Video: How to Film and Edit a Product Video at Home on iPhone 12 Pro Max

Hello and welcome to another episode on how to film and edit a product video at home.
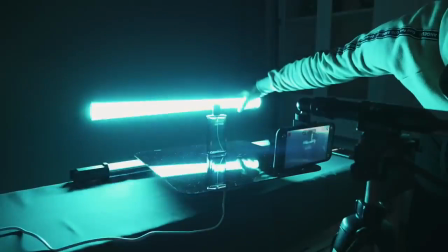Now the video you just saw at the beginning was entirely shot and edited on the iPhone 12 Pro Max.
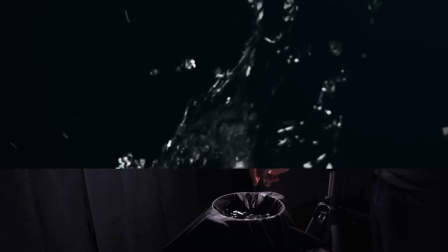If you guys have been following me for a while now, you know that I like to shoot product videos at home on my iPhone. The quality you get out of it is just amazing, especially with the new iPhone 12 Pro Max.
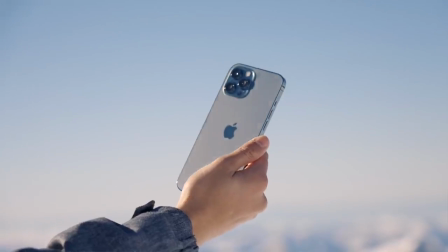Now in this video, I will show you how I use the iPhone 12 Pro Max to film this short perfume
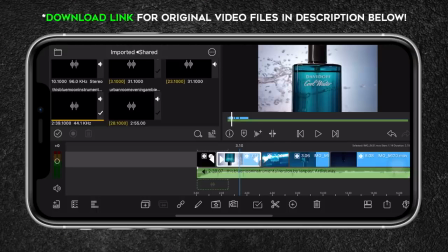commercial and show you the editing process behind it using LumaFusion. For the product video, I've set up a gray backdrop.
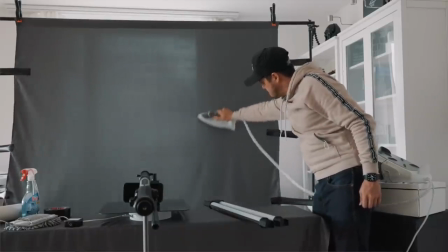To remove the wrinkles, I had to steam iron the backdrop and tighten it using clamps and gaffer tape.
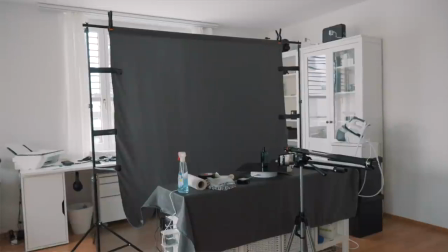Having a backdrop made out of cotton definitely takes more time and I would suggest you get a backdrop made out of paper. It's a bit pricier, but you'll save time and get better results. By the way, all the products mentioned will be in the video description below.
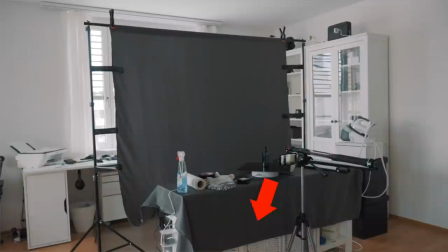I then used the sideboard and placed it a bit further away from the background.
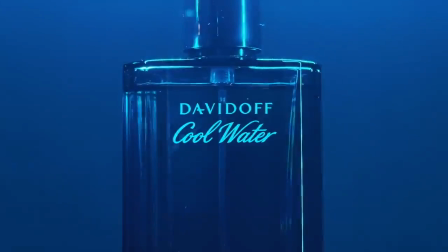This way I can create more depth and have the object in focus and the background out of focus. It also keeps the background darker and makes wrinkles look less obvious.
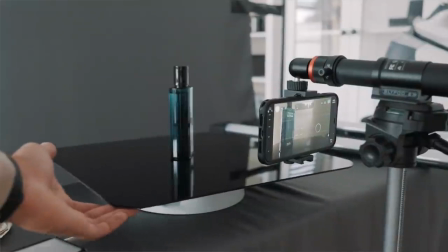Now for the product, I placed a black acrylic backdrop to the bottom. It creates a reflection that gives the product more depth.
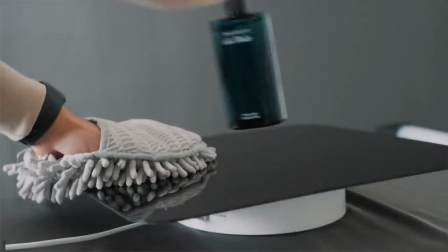Important is to clean the surface using glass cleaner to remove fingerprints and get rid of dust particles because these can quickly become noticeable in the shot.
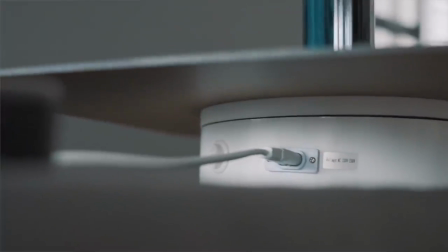Below, I added a motorized turntable to create some movement. You could also use a cheap turntable from Ikea. That would work too.
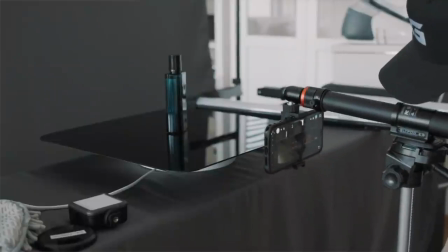To set up the camera, I used a basic tripod and mounted the Slypod E since it extends and allows me to position the camera more easily. You don't necessarily need one, but for this setup, it worked really well and I can use the app to control it.
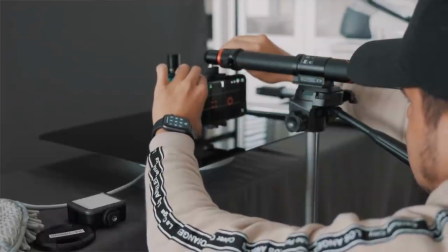To mount the iPhone, I used a tripod adapter and positioned the iPhone upside down that allows me to easily slide with the camera in and out.
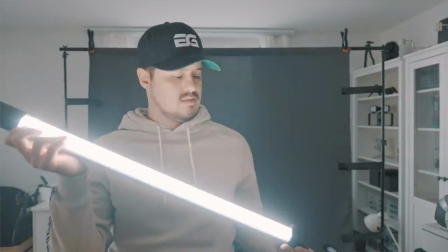To create these cinematic lighting effects, I'll be using the TL60 tube lights, which Godox was friendly enough to send me. One of the great features is that you're able to control the light using the Godox light app.
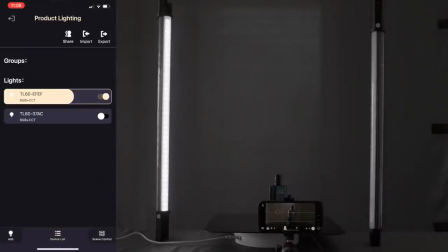So when opening up the app, I can actually control the lights remotely, which makes it really convenient to use.
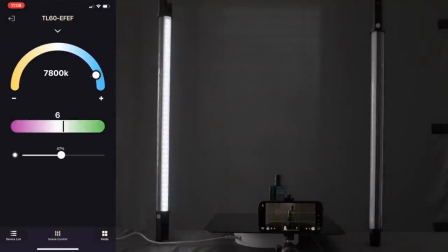I can change color temperature, the tint, adjust the intensity of the light. There are also different lighting modes available.
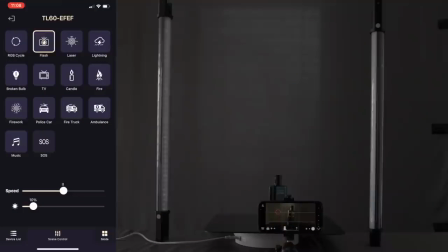So I can create a special lighting effect, such as laser, flash, RGB cycle, and also select a specific color for creative purpose.
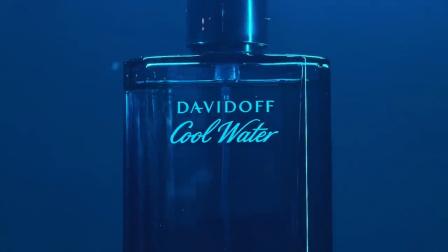In most of the shots, I set the color to blue since it looks great, and I wanted to bring out more of that color in the product.
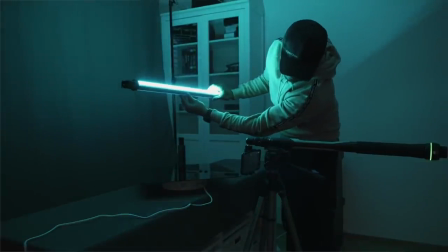In the behind the scenes section, I will show you how I use these lights.
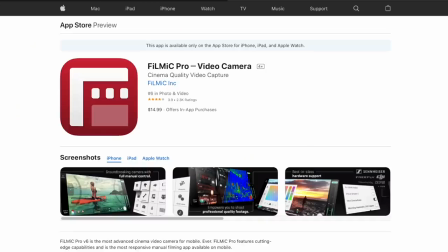As for the camera settings, I will be using Filmic Pro since this allows me to have full control over my camera.
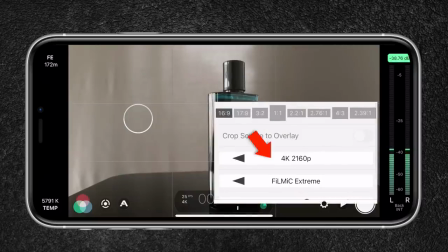Opening it up in the settings, I will set my resolution to 4K that allows me to crop and correct my composition.
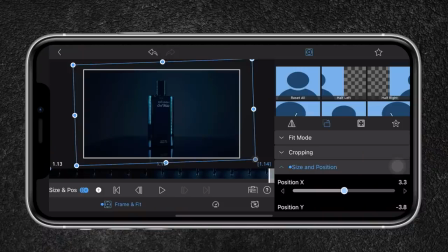Another benefit that I'm able to create is a digital zoom in without
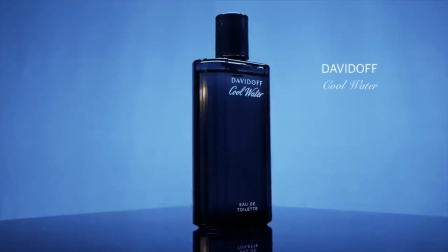any quality loss since I will be exporting the project in 1080p. The encoding rate is set to 10 bit that captures more information resulting in a higher image quality.
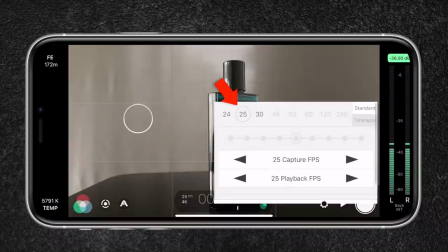For the frame rate I will set it to 25 frames per second since I live in a PALA region. If you live in an NTSC country you can use 24 frames per second. These frame rates will give you cinematic results. Since I won't be using the audio, I will turn it off. For the entire video, I will be using the wide lens since it has an aperture of 1.6 that separates the object better from the background.
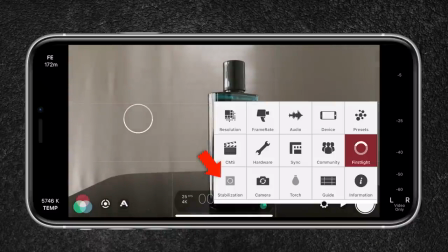Image stabilization is turned off since I will go for static shots mostly. I leave the guidelines enabled for setting my composition. With the square, I can set my focus.
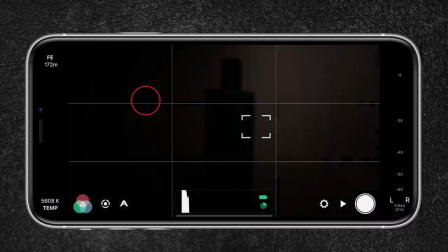When using autofocus, it's important that the object is well lit so that the autofocus can work accurately.